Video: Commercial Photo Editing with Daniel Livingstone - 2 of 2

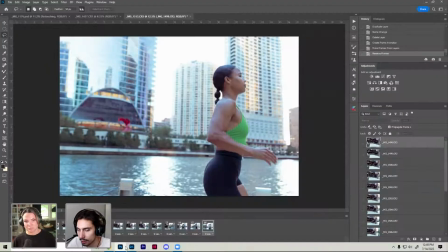[79:12]
It will load them in from first to last, and then you will have your layers in the correct order. So I'm playing this out, and
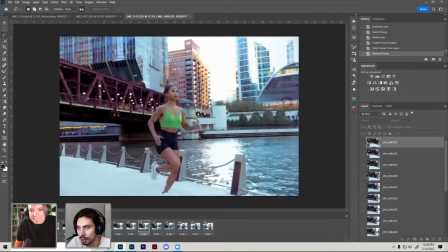[79:20]
We have all of our Lightroom color grading applied to every single image. There's no flashing or strobing.
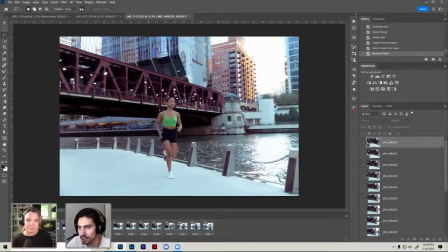[79:25]
Everything's pretty much in the same spot.
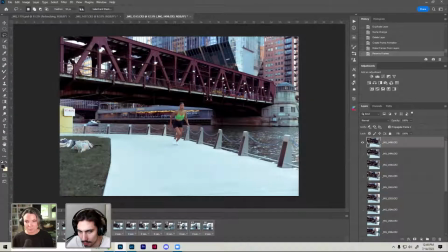[79:29]
And I'm just going to adjust the timing between them about 0.2. Another thing that will help us work faster is, I know we mentioned resizing the GIF while we're exporting.
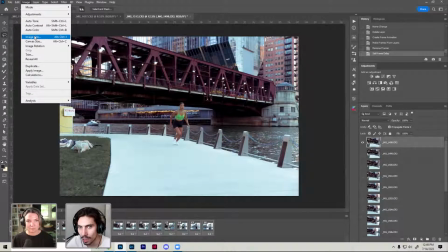[79:42]
We can actually do this beforehand in the image panel, image size, and we can change the image size of the whole document.
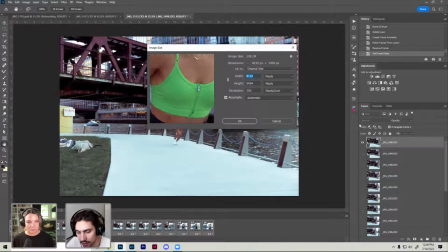[79:50]
So let's just bring this down to whatever we're going to be working at. Probably, let's just say 2500 on the longest side.
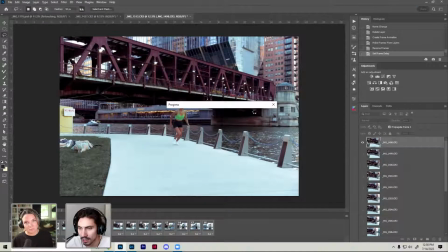[80:01]
And that might take another second too.
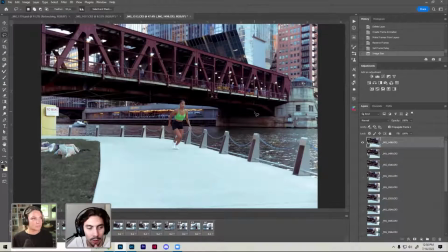[80:12]
Gerard on YouTube is asking, can we get the full copied link version of this image tutorial as editable layers so we can practice? I can't do it with this shoot, but if you follow me on Behance, I can upload in a future stream of mine the assets,
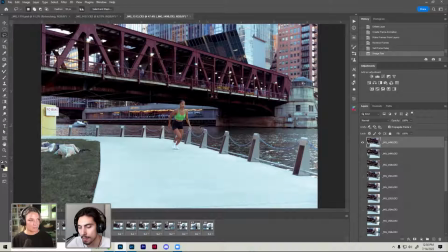[80:30]
and I'll be doing another tutorial of this on my stream that you'll be able to download and follow along with me.
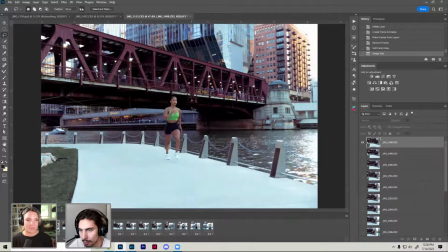[80:35]
Nice. So now when I play it out, it runs a little smoother and it's just smaller.
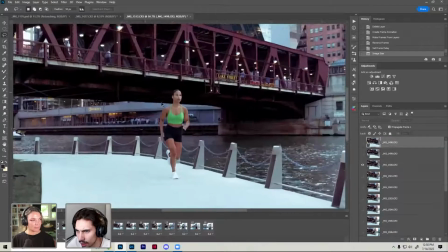[80:41]
So we lose a little bit of the fine details, but even still, if I zoom in, we still get a lot of data in here.
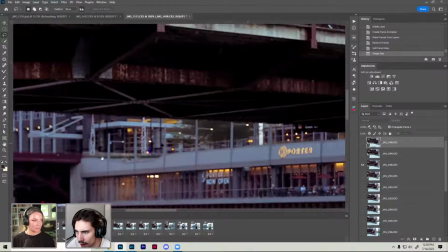[80:47]
We can see the people across the river. We can read the labels of the shops. So this is still a usable quality in my opinion.
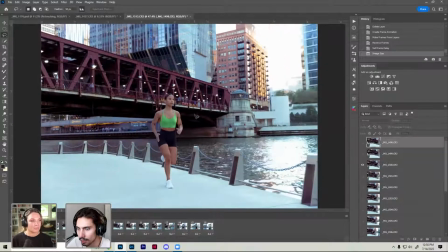[80:55]
So I'm going to play this out. Looks good at 0.2.
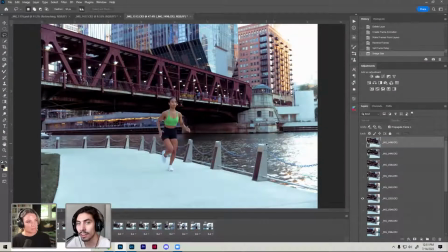[81:00]
And an advanced GIF technique that I actually learned recently that I'm going to share with y'all is
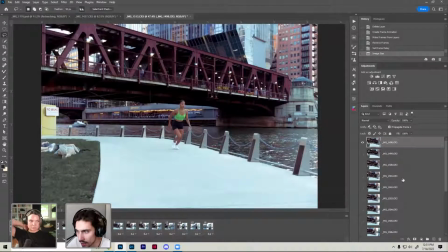[81:08]
when you create frames from layers, what it's doing is it's showing the document and it's just changing the visibility of each layer.
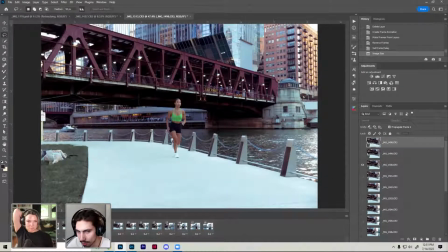[81:15]
So just this layer is visible in frame 3. Just this layer is visible in frame 4.
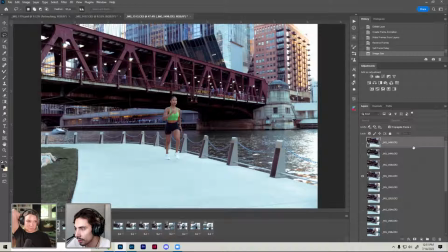[81:21]
And that's how it creates these frame animations. A difficult thing that people run into is if I create a layer, let's say I want to create a vignette on this whole document, and we'll do it in the same way we did yesterday. I'm going to grab an elliptical marquee tool,
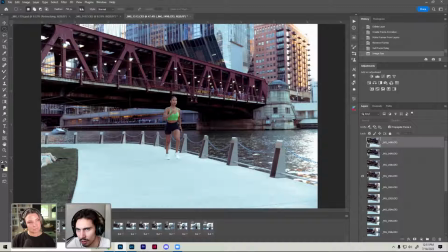[81:38]
have a feather pretty high at about 750 pixels, maybe even 1000 for this document, or 800. I'm going to drag it from corner to corner.
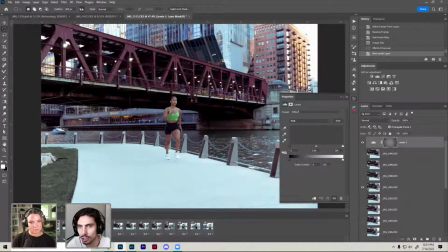[81:50]
I'm going to create a levels layer. Actually, I should do a little bit less of a feather because it's a smaller document. I'll probably do like a 300 pixel feather.
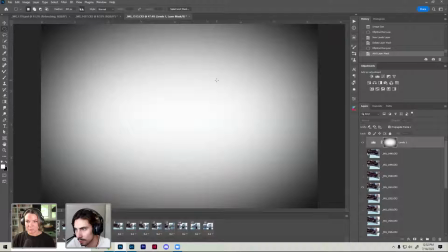[82:05]
Create my mask. So this is currently my mask. I'm going to invert it so it's just working on the edges.
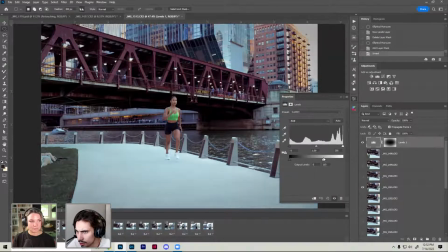[82:12]
And then I'm going to bring this down to really shift the focus towards the center of the frame.
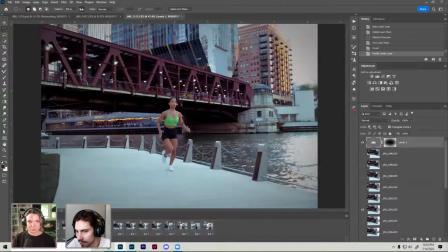[82:18]
You'll notice that that layer is visible on the entire animation.
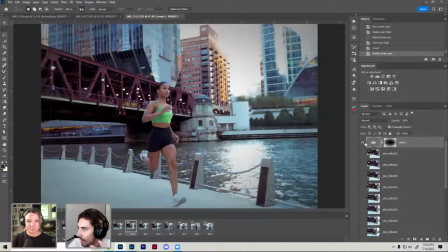[82:29]
So we have kind of a layer on top of everything. So if I wanted to add adjustments, let's say I'll make it brighter.
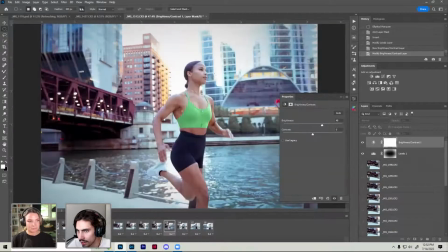[82:36]
That still plays on top of our entire frame animation.
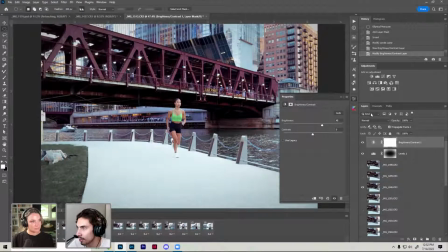[82:39]
So we can still make edits to our animation after the fact with these adjustment layers in Photoshop.
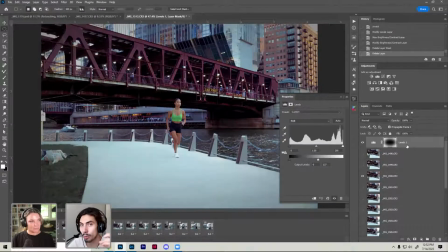[82:46]
So you can further, quote unquote, retouch your GIF animation. So I'm going to do an inverted vignette, and I'm going to brighten the center just to draw more focus there.
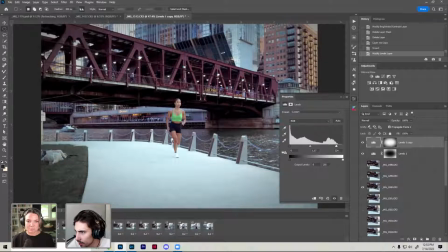[82:59]
Just very subtly. And I'm also going to increase the vibrance because I feel like we lost a little bit of the color there. Yeah, now the skin tones are really popping out. So we have these 3 adjustment layers on top of our entire document,
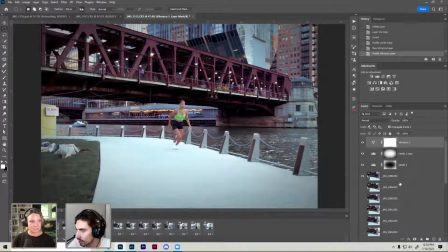[83:12]
but the frames are still based off of the ones that we used to make the animation before we added these.